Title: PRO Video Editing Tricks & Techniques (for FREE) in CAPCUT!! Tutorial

Do you feel the difference? You should. And there's a lot more.
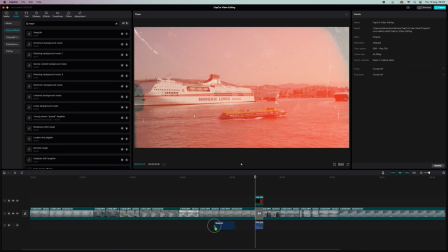I also added seagull sounds, harbor sounds, a cruise ship horn, and it all adds body to the sequence. Body. Okay, and then another thing you can do is use some of the built-in CapCut effects.
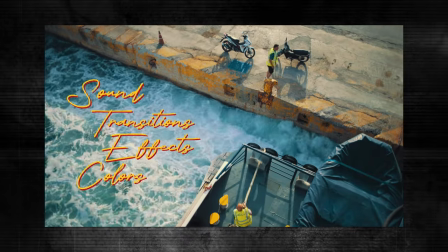I always like to create some contrast between normal looking clips and then clips with an effect added.
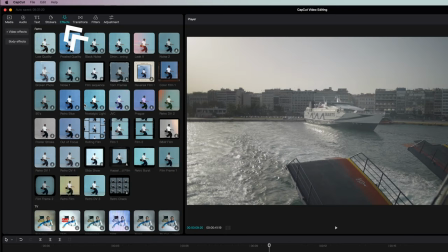That's what I did here too. This, for example, is the retro film effect. There are a few different ones.
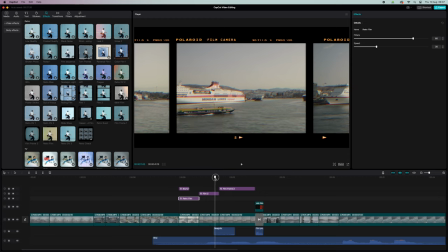I always like to mix and match, you know, depends on the music. And as you can see here, you can layer effects on top of each other.
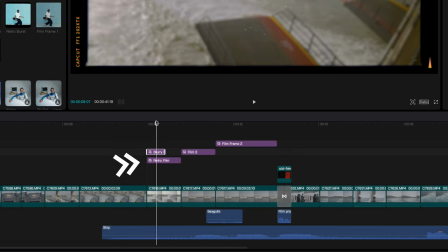So here, for example, this is the retro film effect, but I also added a blur effect to the same clip.
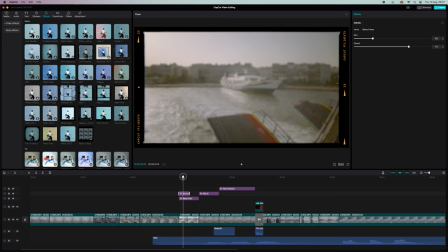So I also made the clip go from out of focus, blurry to in focus, just to make it look a bit more dynamic.
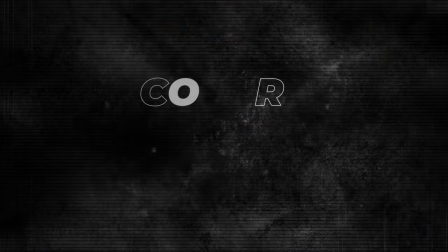But also listen very carefully, because every cut has a sound effect. Okay, and then we have color grading. Now, do you have to color grade? No, of course not. If you like the colors and the contrast of your video, your image, just leave it. But just know that CapCut also has some basic tools to do some simple color grading.
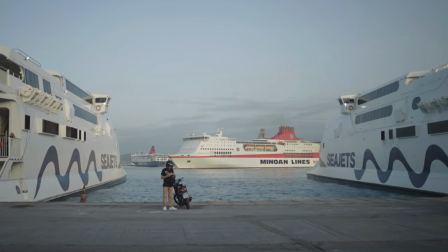I'll show you what I did, how I went from this to this.
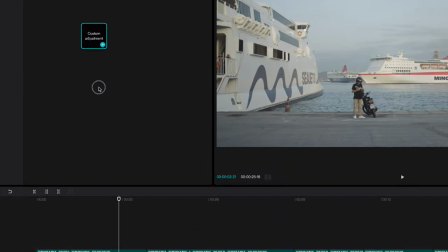So first of all, I'm gonna add a custom adjustment and see how it also creates a new layer for the adjustment.
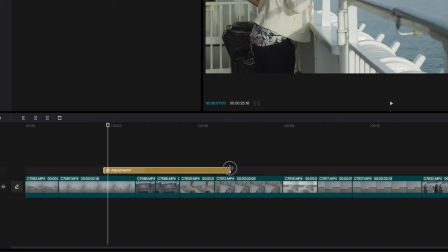So that means that all the adjustments that you do in that adjustment layer, you can use for multiple clips just by extending that adjustment clip.
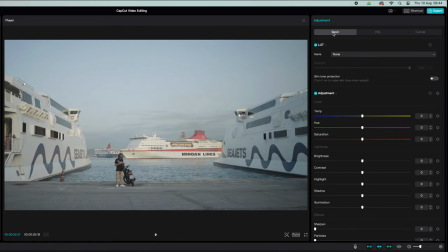Okay, but anyway, first thing I did was apply one of my LUTs. Here, basic and then LUT.
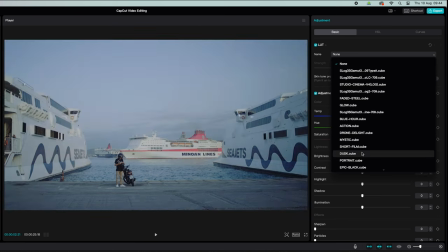So I've imported a bunch of my LUTs in CapCut and now I can see them here and just go over them until I see something I like. For this intro, I used Retro Vibe. But of course, you can just use your favorite LUTs that you already have. And a LUT is basically a filter that you put on top of your video to make the colors and the contrast look a certain way. It changes the colors and the contrast in a creative way. For some LUTs, you have to pay, but some are free. Again, Google is your best friend. But CapCut also has some cool built-in filters I'll show you in a bit. And so if that's enough for you, just use those.
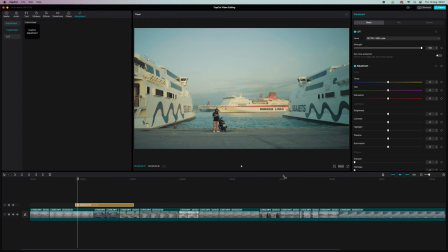Perfect. But no matter what you use, when you apply a LUT or a filter, it usually needs some more adjustments.
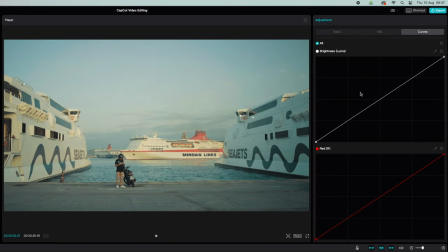So what I also did here in the curves, I added some extra contrast. You can use the top curve, the white one here, to adjust the contrast. For example, a classic way to add contrast is create an S-shaped curve.
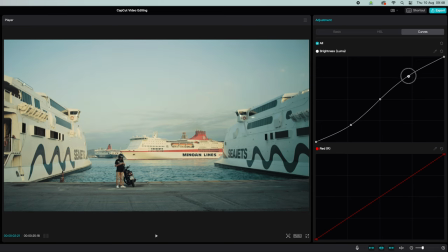See? A soft S. And you can basically make it look however you want by tweaking the curve.
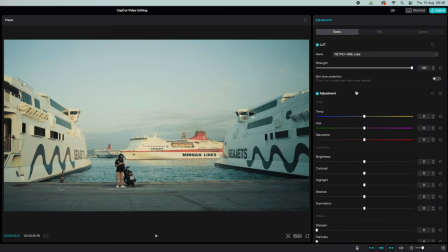I also pulled the temperature slider here to the left to make the image look a bit cooler, because, you know, it was shot in the morning and I wanted it to look a bit more blue.
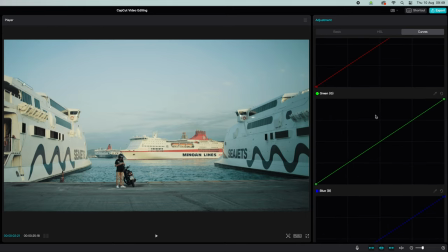And then you also have the red, green and blue curve here. And these curves allow you to add or remove colors. Simply put, I mean, you can do a lot more with them, but I'm just gonna keep it simple now.
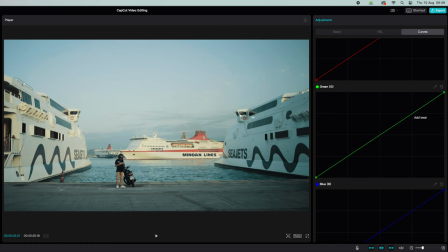For example, in my opinion, it all looks a bit too green now. So by pulling the green curve up here, I will remove some green from the highlights and add magenta at the same time.
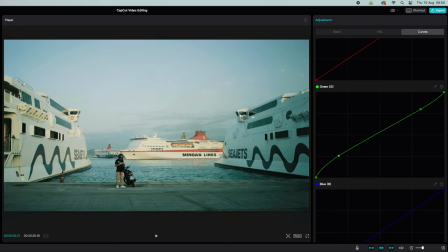And down here, it's the same, but for the shadows. So I'm gonna leave it something like this, but you see how it works? And you can basically do that for all the colors. And then finally, I want some more punch.
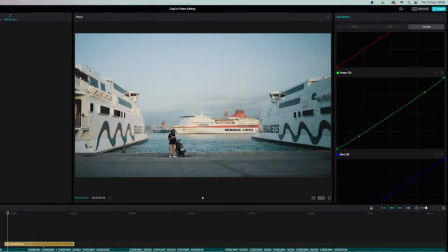I could do it manually with all the tools and the techniques that I just showed you, but you can layer effects and adjustments on top of each other, remember?
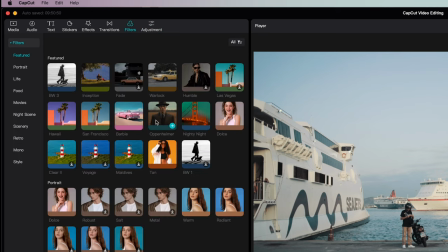So I just started experimenting with adding a filter on top of my manual adjustments.
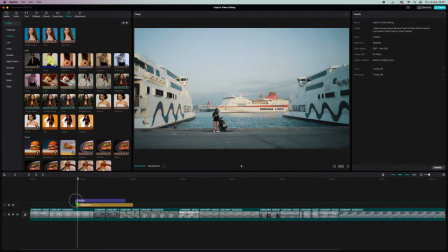I use this one here, tan, and it makes the color look more intense. I liked it, so I used it. And guys, there's no right or wrong here, okay? It's all super subjective. If you like the colors and the contrast, that's all that matters in the end.